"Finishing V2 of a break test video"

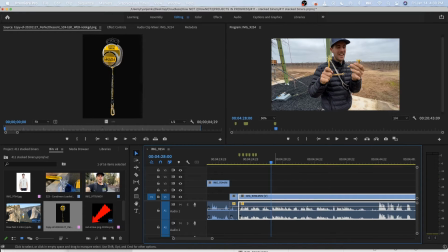And so I'm going to cut that. So that needs B-roll above it of just one big rope swing maybe.
So to like terrify people, it broke so low. Particularly I didn't because I didn't finish burying the tails inside, which is I wanted it weaker. This wasn't expecting to be around 10 kilonewtons. So let me show you what happened. I've never had a soft shackle break like this.
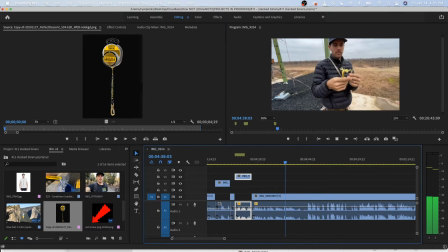Soft shackle break like this. So let me show you what happened. I've never had a soft shackle break like this.
You don't need to see him coming over my shoulder. You can just tell that that's what's going to happen.
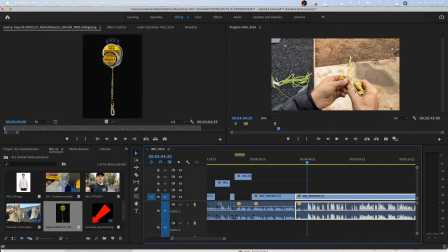And because he's closer to me, the audio is going to be louder. So this was the noose that went over.
So this was the noose that went over the button head, and it broke here. Now it slid a little bit before the other one broke, but it broke here which you can see the color because this has been sitting
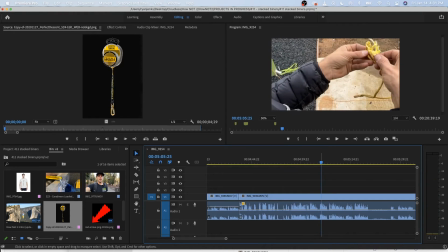outside. Also, this has been sitting outside in a pile of water with a bunch of rusty tools.
So this I do not have any B-roll of the pile of rusty tools. worst case scenario.
But it broke here. I've never had it do that. Usually it breaks right here because it's the sharpest bend on the smallest point. For both of these to break, what happened was one broken than the other, which is why it's off center. It's off center.
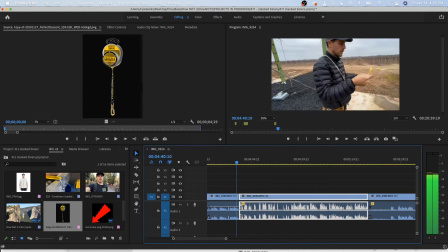I don't need to B-roll much more than that. It's fine. It kind of gives the audience a little bit of a break.
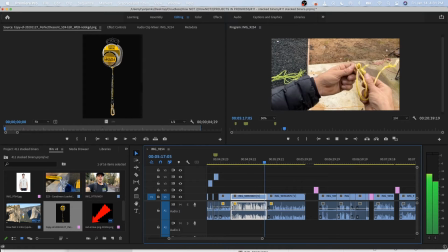They can skip past it if they don't like it.
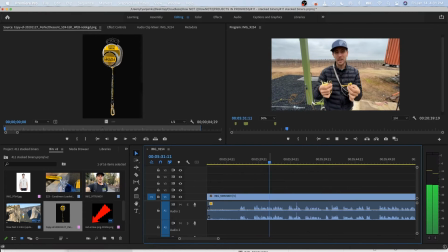Let's see what I see.
Besides the fact this is completely used in a horrible sample, I'm super curious now if soft shackles, when they're shock loaded. This might lead to a future video, Besides the fact this is so I need to bring that up. completely used in a horrible sample,
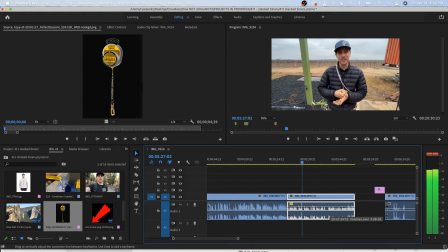I'm super curious now if soft shackles, when they're shock loaded, because the heat generated from the knot going is possibly a regular. That's going to be a super interesting test. We're also going to test finding rope. We're also going to test knots and carabiners. That's going to be a super interesting test. We're also going to test finding rope.
You can see right here that it's consistent.
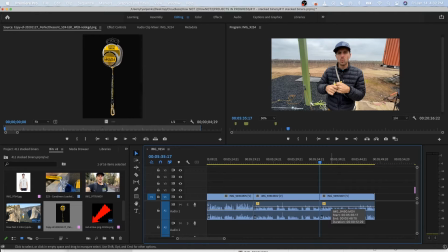You just know. I haven't even listened to this.
You just We're know. also going to test knots and carabiners to find out shock loading with those different results in a slow pull machine. A lot of things to explore with the drop down. I'm pretty excited. That's not what we came out here to do. Let's do our next test. Let's do our next test.
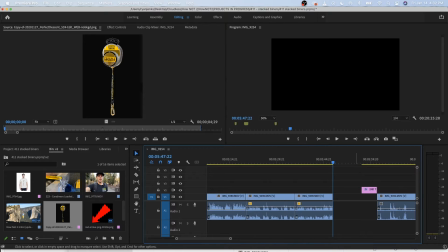Okay, let's get rid of that breathing thing.
Second test.
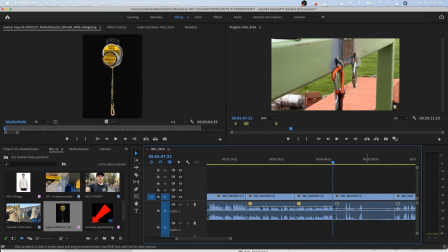People know it's our second test. We definitely storylined it at this point.
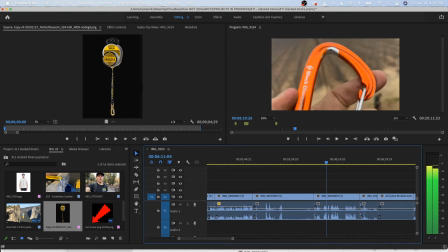The question is there a story of what I'm doing? I really wanted something dramatic.
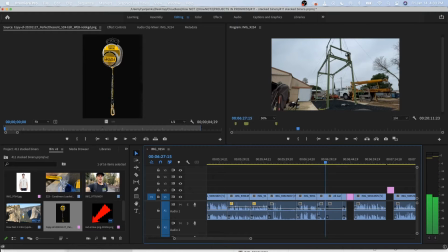So it's not breaking. Boom, boom, the number, the thing.
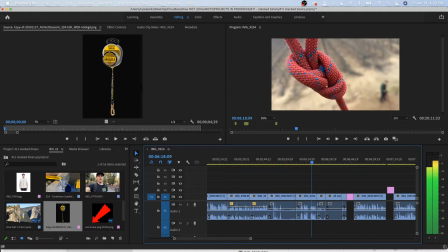And the conclusion. I don't talk about... We literally repeated the test, so there's nothing to really go over.
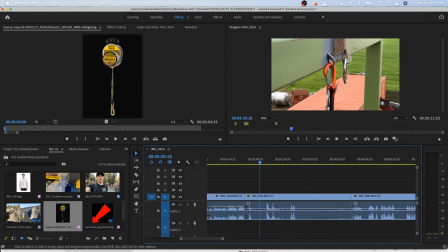So we're just going to maybe put text over it.
Broke. The rope broke.
Okay, so there we have it. We have to...
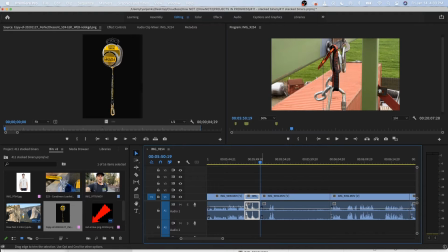So as soon as those things stop jiggling around, I can unlink these. And when I'm not, you can't see my lips, you can really bring this in to there.
The rope broke. The rope broke.
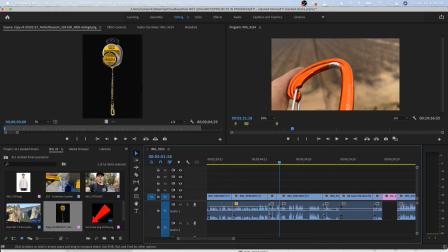So then we can even use that audio over the slow-mo if we so wanted to.
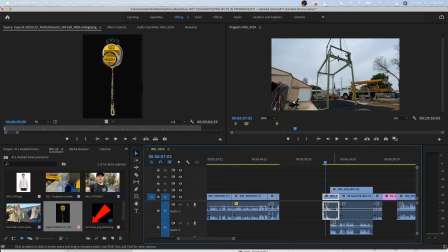So let's just pull in the far away shot. Boom! Just, it's so intense. But I don't say anything.
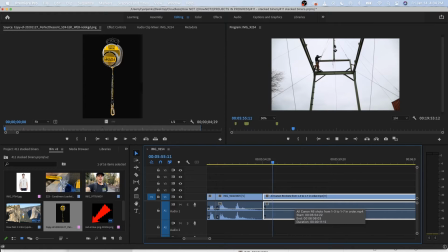And then I guess this is where I would put the numbers. Who doesn't like slow-mo? And I could put an arrow right there if I want.
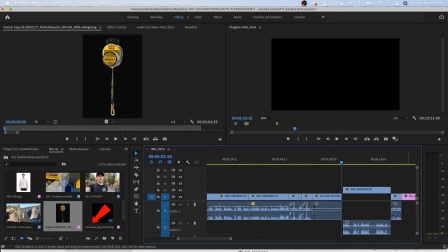And let's put the graph on there.
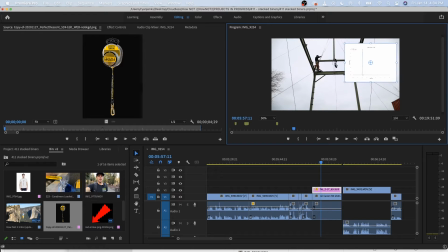We already know that's the graph. And people are going to tell me that they can't read it and they're going to complain, but that's okay. That way I get comments. It's a straight line, people.
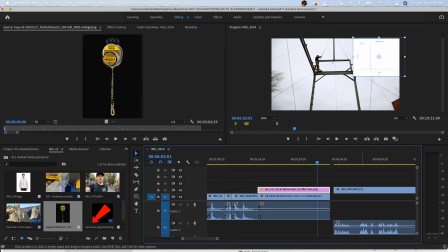It's fine. Okay. And then I want to put that line scale number, which we already have.
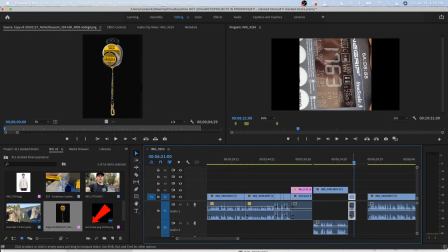I don't use this audio. It's too much audio.
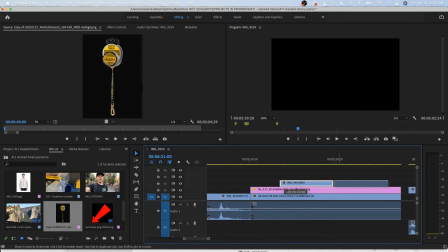I didn't say anything profound. We learned that in version 1. I definitely want this for the whole thing.
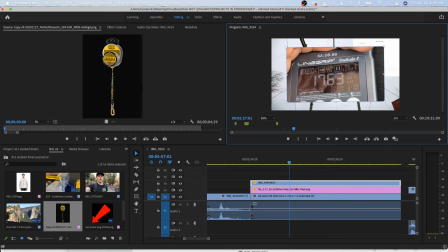And we'll turn it so people can read it. And having my hand in the way, let's...
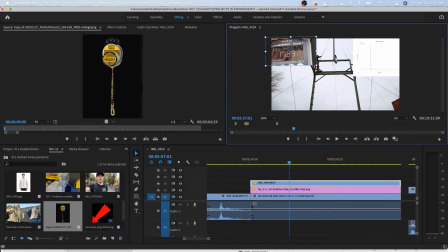It says 17.63, so I don't have to do any... Boom! Nice. So, alright, so let's put the ugly arrow. We're relevant.
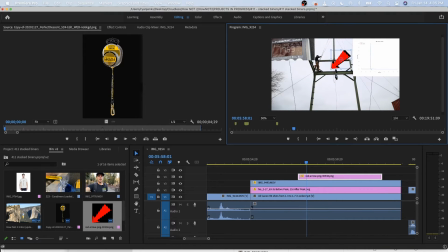Oh my gosh, that is an ugly arrow. And we are going to point to where it broke. Boom. So it breaks there. Kind of want to point people's attention to it.
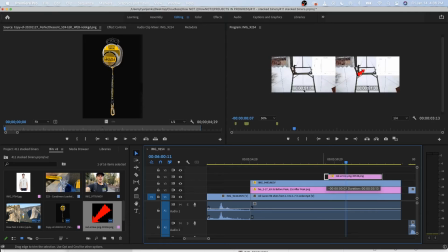Maybe even a hair before.
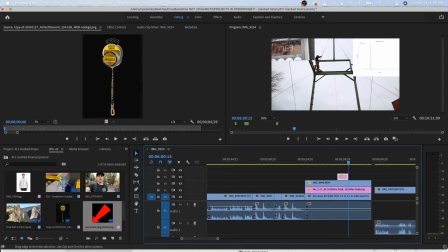But you don't want it on there the whole time because, like we said, it's an ugly arrow.
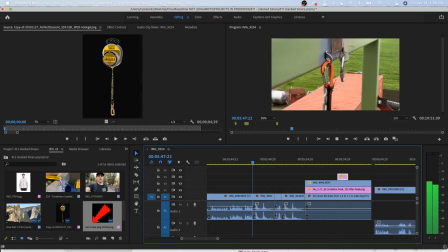So let's see what the overall vibe is. Boom. So you know what's happening.
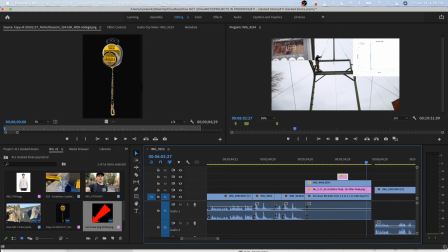You're looking at the numbers.
All right, that's getting pretty groovy now. But that still held.
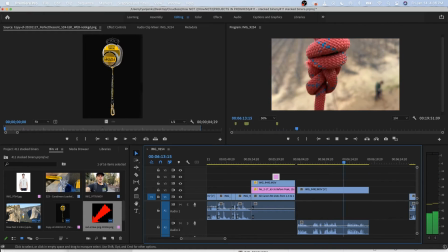That's so disappointing. I really wanted something dramatic. When I do want to create gear fear, I can't.
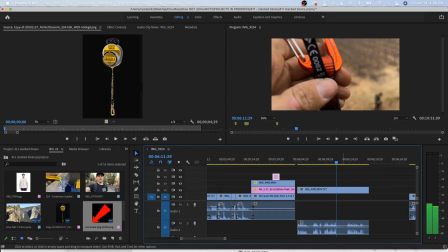Something dramatic.
Because I move it so quickly, let's tighten that up.
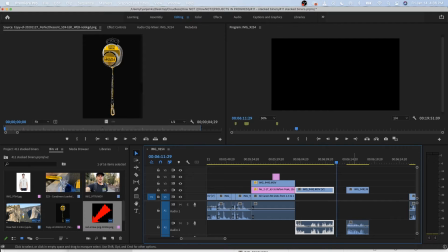But I'm going to go there. We're going to go there.
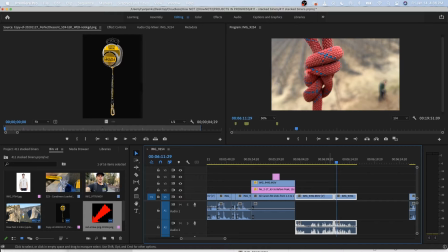We're going to go there. We'll just bring all that back together.
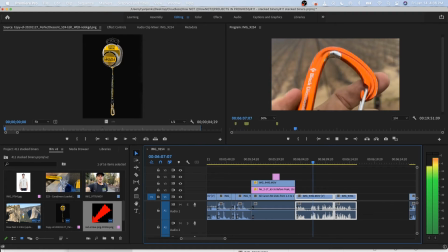All right, that's getting pretty groovy now. But that still held. That's so disappointing. I really wanted something dramatic.
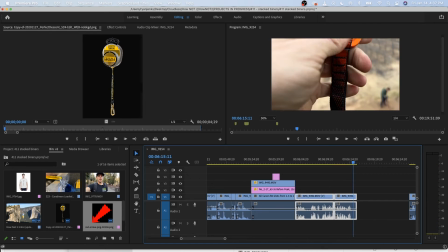When I do want to create gear fear, I can't.
I like the fact that Bobby's there, but I start laughing, so let's see here.
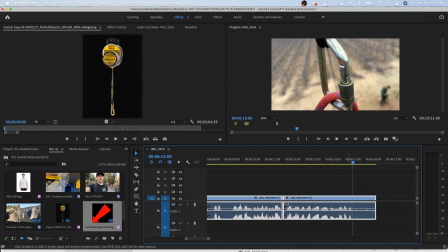Here I can't.
That's fine if a little bit of laughing kind of sets the tone.
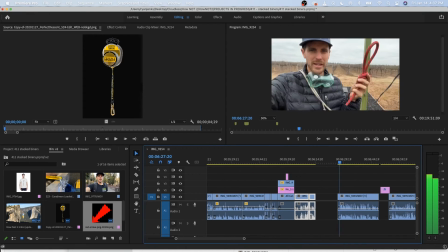I'm not upset about it. I think it's funny. And then let's see it.
I'm trying to create.
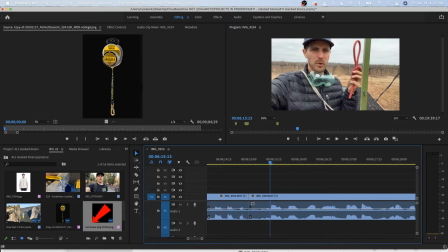So right there, I want it to be like boom, you know, tight. I don't want it to Trying to create gear fear. drag.
So you don't clip meters above other stuff, and it's orientated proper, but it's not working.
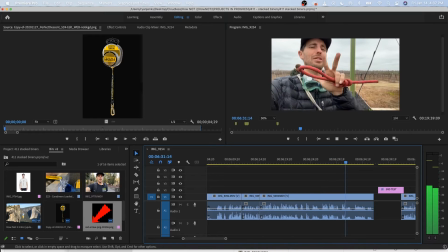So the rope broke. 17-inch kilonewtons. Like my safety glasses, makes me feel safer up there. Let's go put 3 things in the same hanger and see if we can do this again.
Safety glasses is a little too much.
Orientated proper, but it's not working. So the rope broke. 7 not working.
They already know the rope broke. What can I eliminate?
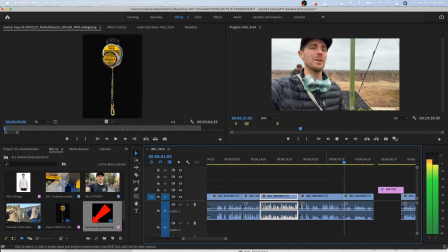Let's go put 3. Let's go put 3 things in the same hanger and see if we can do this again.
Okay.
Here's above other stuff. It's orientated proper, but it's not working. Let's go put 3 things in the same hanger and see if we can do this again.
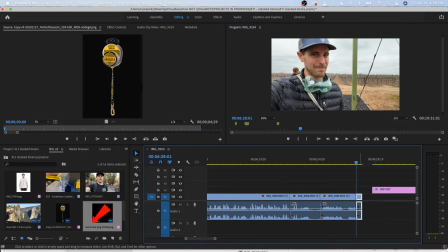Do this again.
It has a nice tempo. I'm okay with it. Whatever.
Third test.
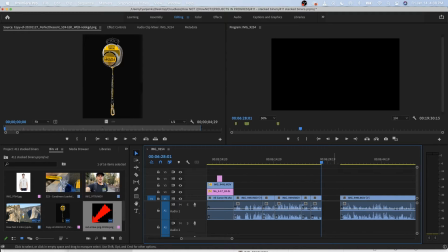We know it's a third test now. Nobody needs numbers on the screen for this.
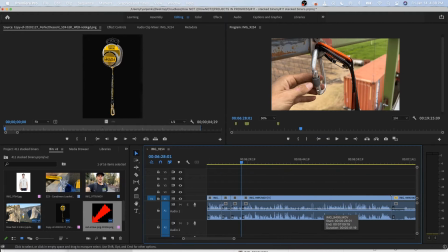If we do breaks back to back to back, we need to help guide people on what they're looking at, but we don't here. A lot of talking, but definitely want people to understand what they're looking at.
Gotta make sure my carabiner is locked.